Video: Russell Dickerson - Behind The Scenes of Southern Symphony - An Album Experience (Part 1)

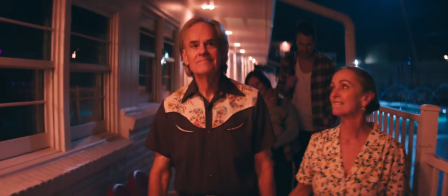(3:33)
It just focuses on the owners of the hotel for a second.
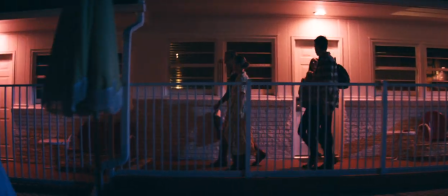(3:38)
and the look that they give each other of like you know like we
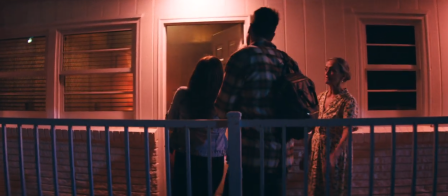(3:43)
remember that phase we remember we remember the newborn phase and the and
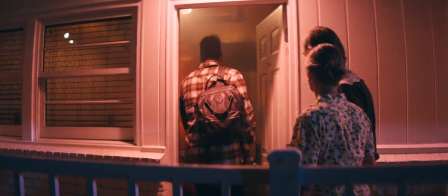(3:47)
the even the all years all night phase just like though you can just see the
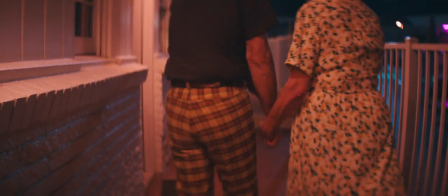(3:52)
memories flooding back in in this couple's eyes and like i tear up every time i see that scene it's such a sweet moment because that perfectly sums up love you like i used to that's like the most that was the most like sentimental moment but i think my favorite part like shooting this
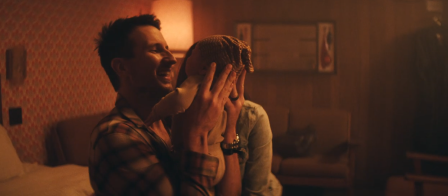(4:08)
video is when Home Sweet's playing it's me Kales and Remington we like fall back on the bed and the camera continues through the wall
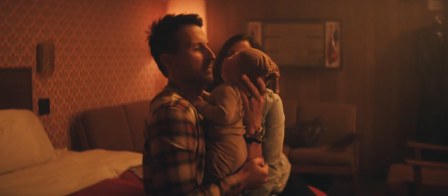(4:17)
and like the sound fades out and there's this girl in there
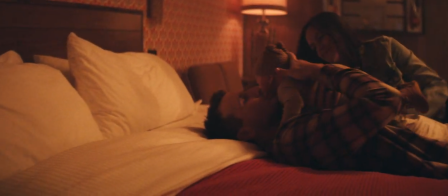(4:21)
on her phone and that to me that to me is when it goes from like kind of
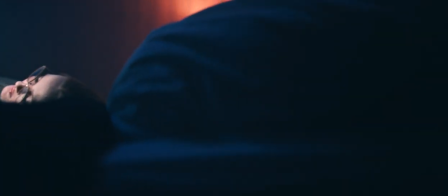(4:26)
music video to like full-on cinema Hollywood production.
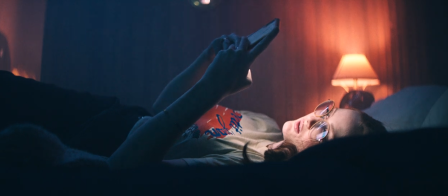(4:35)
When I first envisioned this whole thing, I pictured transitions like that, you know, and I wrote them down in the treatment. It's like, how do you go from one song through a wall to the next and you hear it in the other room, but it's, it's kind of quiet and muted and you hear her phone and the fan going.
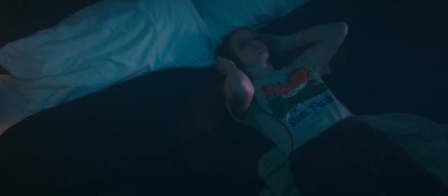(4:49)
And then the next transition hitting with the headphones going in that this whole sequence from them in the
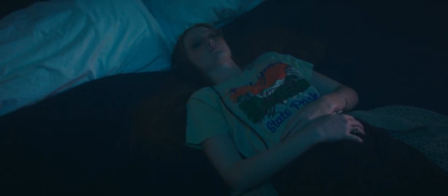(4:55)
bedroom to her in the room to the pool was probably one of my favorite moments of transitions,
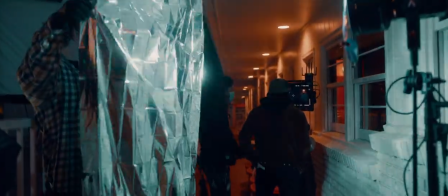(5:01)
because there's so much going on that you may not even notice. I mean, you've got through the wall, happening, her texting, then Sam holding the camera over her head,
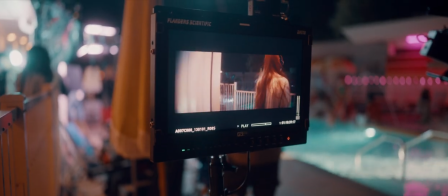(5:11)
swooping down, following her through, going through the doorway, the pool scene already had to be set up,
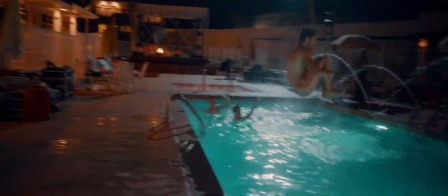(5:16)
handoff camera over the rail, and then the guy jumps in the pool, and everything hitting at the right time. I mean, this took so much, like, pre-production thought, and I just love how that turned out. I mean, and then when he jumps in the pool, I mean, let's just talk about that whole scene in general I mean that the whole
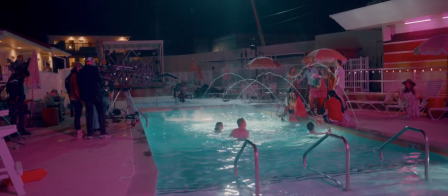(5:35)
vision for this was you know we were talking to color pal is how can we bring the colors to life and make you feel things it's like when he jumped in the water initially what I wanted to hear him diving into the pool and then you hear the song go under the water and come back up so you feel like you're a part of that experience and so and then it's just the bright the fun and how do we create
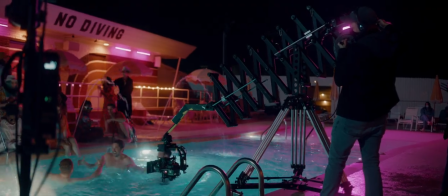(5:56)
that moment we had the scissor crane going across the water. We had Nick, our incredible DP,
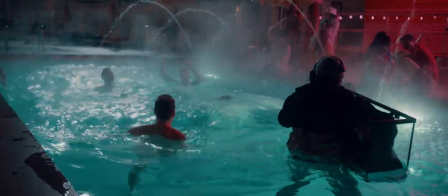(6:01)
actually jumped in the water with his fish tank and was shooting under the water and I mean there were just so many incredible, there's just so many incredible moments
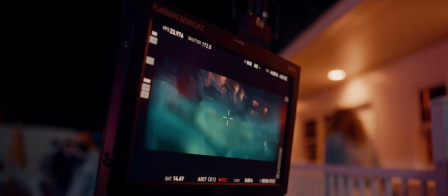(6:11)
throughout the whole shoot that I'm just absolutely so proud of and I can't, I still can't believe we were able to pull this whole thing off.
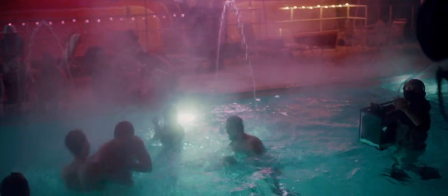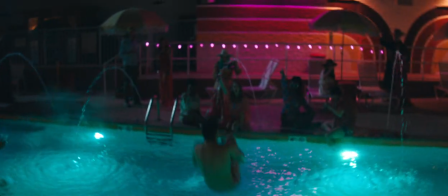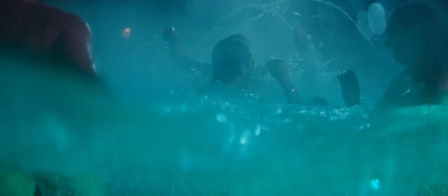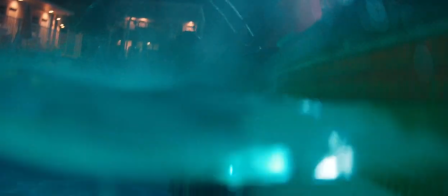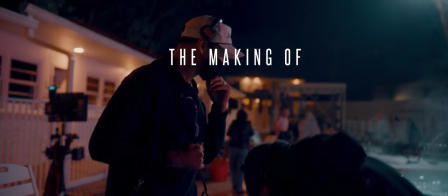(6:57) I know it's cold, I love you guys so much.